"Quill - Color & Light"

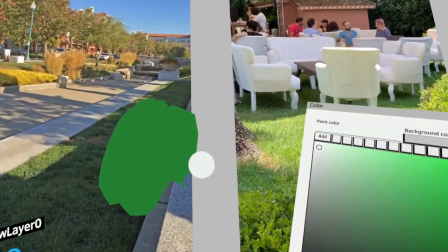This is my grass, right? Highlight, if I want to go to highlight, I'm gonna add white.
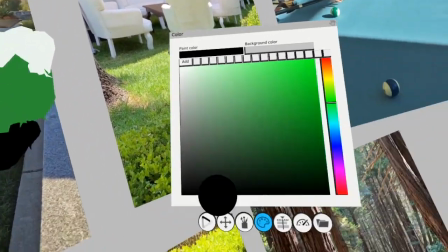And if I go to shadow, I add black. And that's the most common mistake that people do.
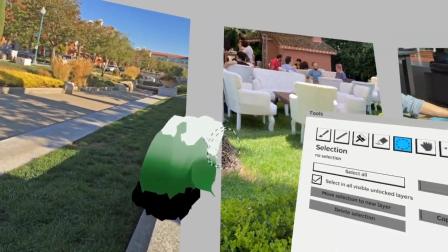Yeah. And then you end up having something milky looking like this. But in reality, what light does, it brings the local color back.
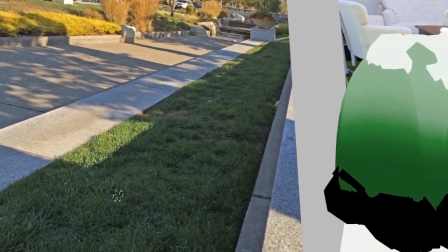It reveals the local color. You see, this is the green, but then the shadow is a very darker, cooler green.
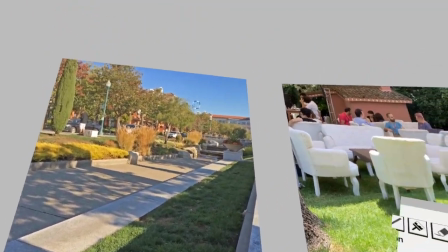And the shadow color is defined by the sky. So you see the sky is blue, right?
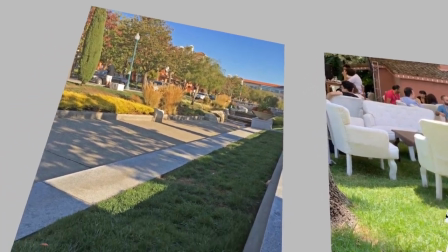So the sky is reflected in the shadow.
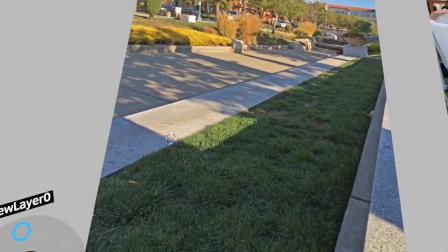The direct light will reveal the local color, but then in the shadow, you see how blue this is, the concrete, right?
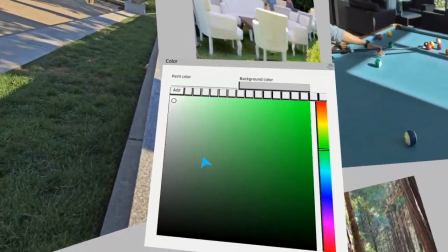And so let's say like the concrete color is something warmer, like this, right?
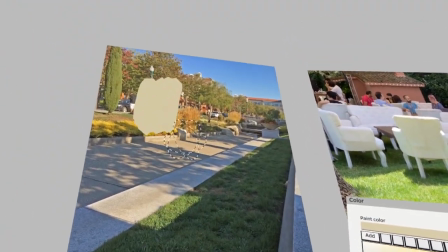This is actually the local color that the sunlight will bring back.
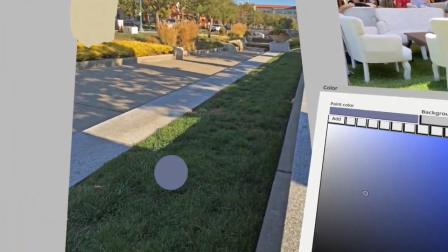So how do I start, right? So I usually think of like, if I have a blue sky,
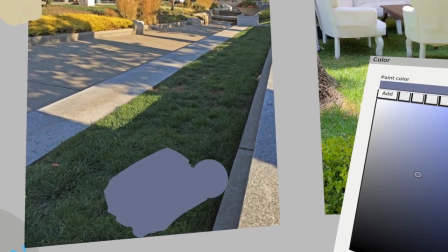I think of the local color like it's something like I think of the shadow color first.
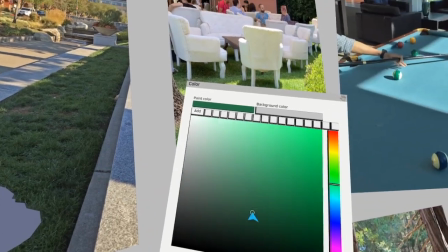So because it's a blue sky, the shadow will be kind of like cool.
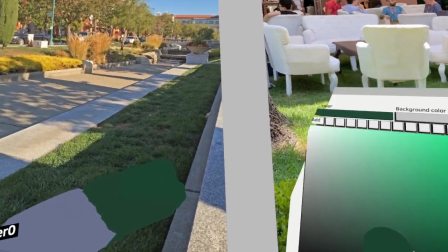So I choose cooler colors here. And then maybe we have sand over here.
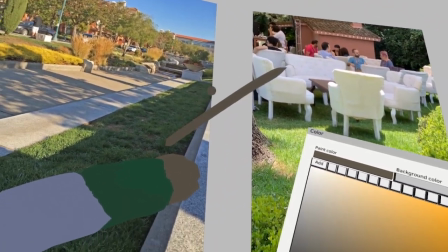And then what the light does, the moment the key light hits this thing, it brings the local color back.
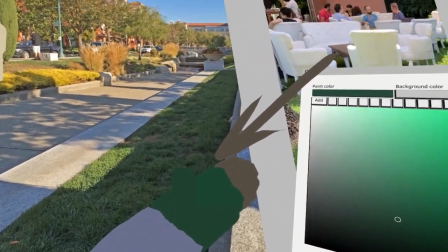So we have the concrete here, we have the grass here,
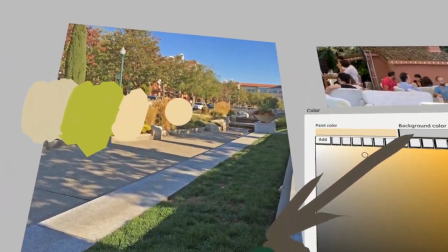and then we have the sand, which is, let me change the concrete color to maybe something darker.
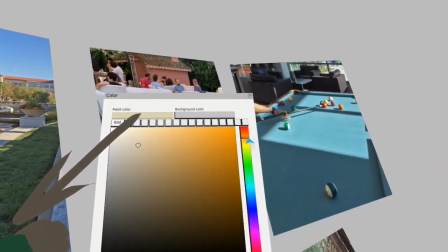And then the sand is a little bit more yellow.
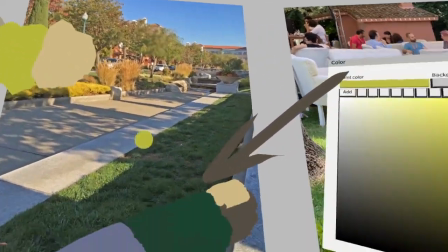So now the sunlight hits the section and it brings back the local color.
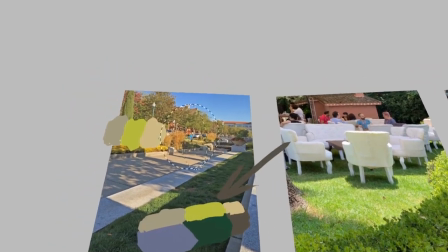And then it looks like it's being lit, right? So this is the basic principle, but let me go through the other references here.
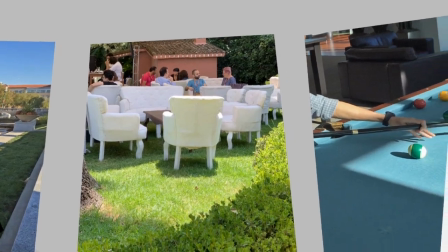So this is a beautiful reference to, this is a picture I took in Mexico.
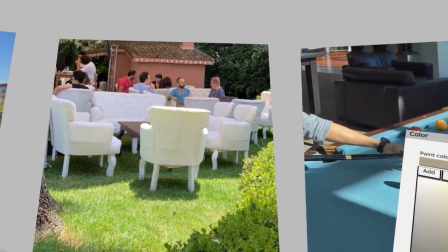So I was at an event and I looked around and I'm like, wow, this is really cool.
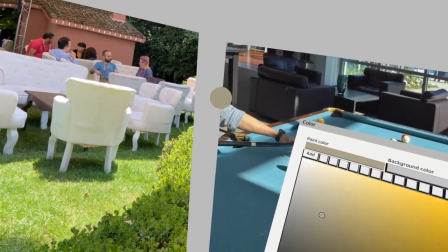Because here you can see clearly the key light, and it's coming from above, right?
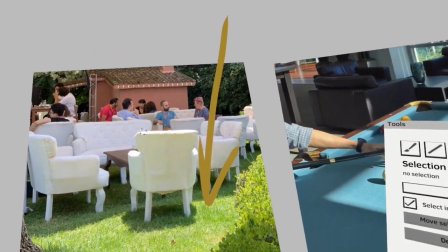Pretty straight down from the top. You have the top portions that reveal the local color.
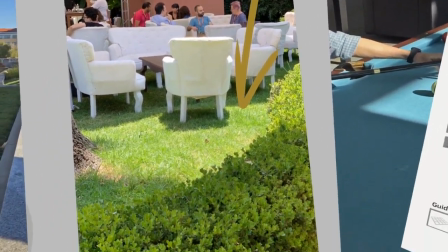So it's a white chair. So in the highlights, you see the white. In the highlights, you see the greens or the yellows, right?
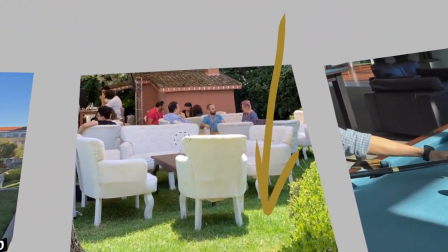And here the browns. But then you have this beautiful fill light, which is like this bluish color.
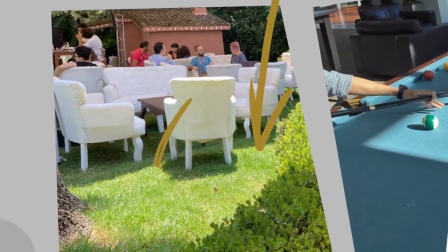But at the same time, because the chair is angled like this, it's catching all the bounce light, right?
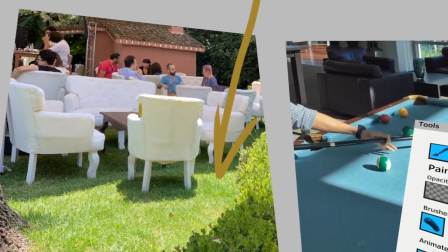So this is a side view of this chair, like this, right? So you see this is totally green because it's catching all this bounce light from here.
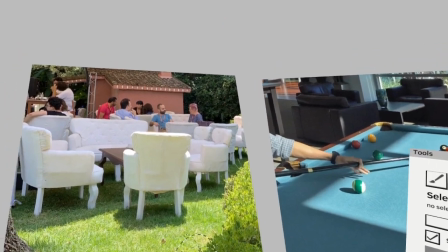So this is like really beautiful, like how you can see how light works.
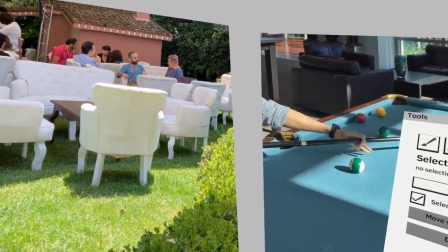And you can see here, these surfaces are not facing down towards the grass, so that's why they are bluer.
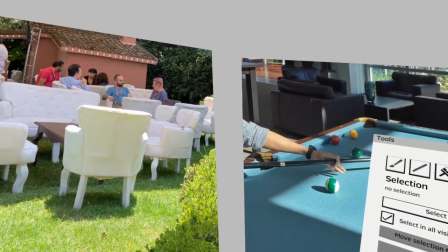And the areas that are like facing straight up are even more blue, right?
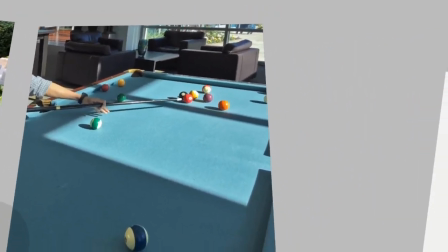So this is like a really, really cool reference. Same here. So look at what the light is doing, right?
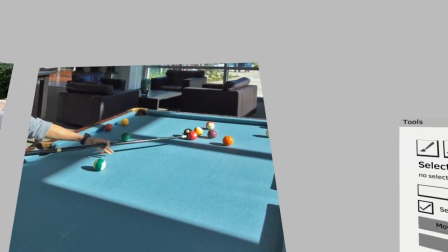It's bringing the local color back. So this is not like a green pool table. It's like this teal colored one.
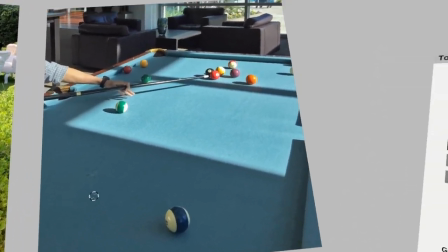The shadow color is like this cool, darker teal, but then the local color gets revealed by the lighting.
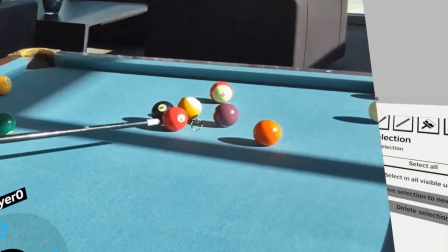Right? Same with the balls here.
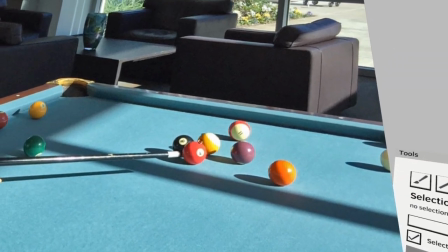You know, like you have the orange, you have the red, and you see that the highlight is actually not going to white, right?
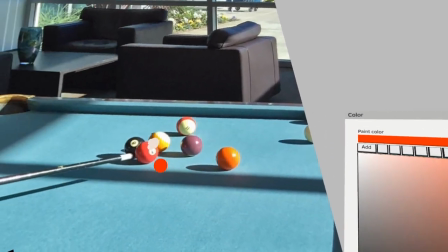It's actually just bringing back the main color.
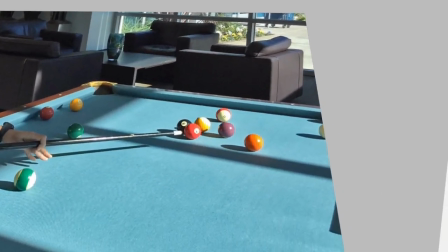So this is like, this might sound logical to you because it is logical, but when you actually do it, you will notice that you don't do it.
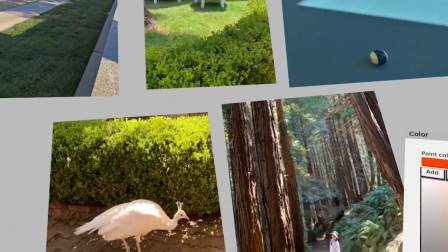It's like really, really hard to do, right? Here, look at this peacock here.
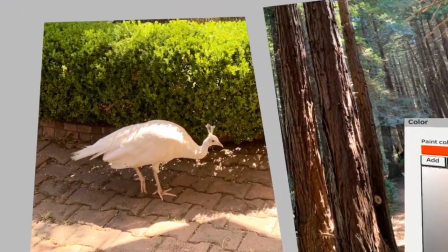This is like a really good example for how strong bounce light can be.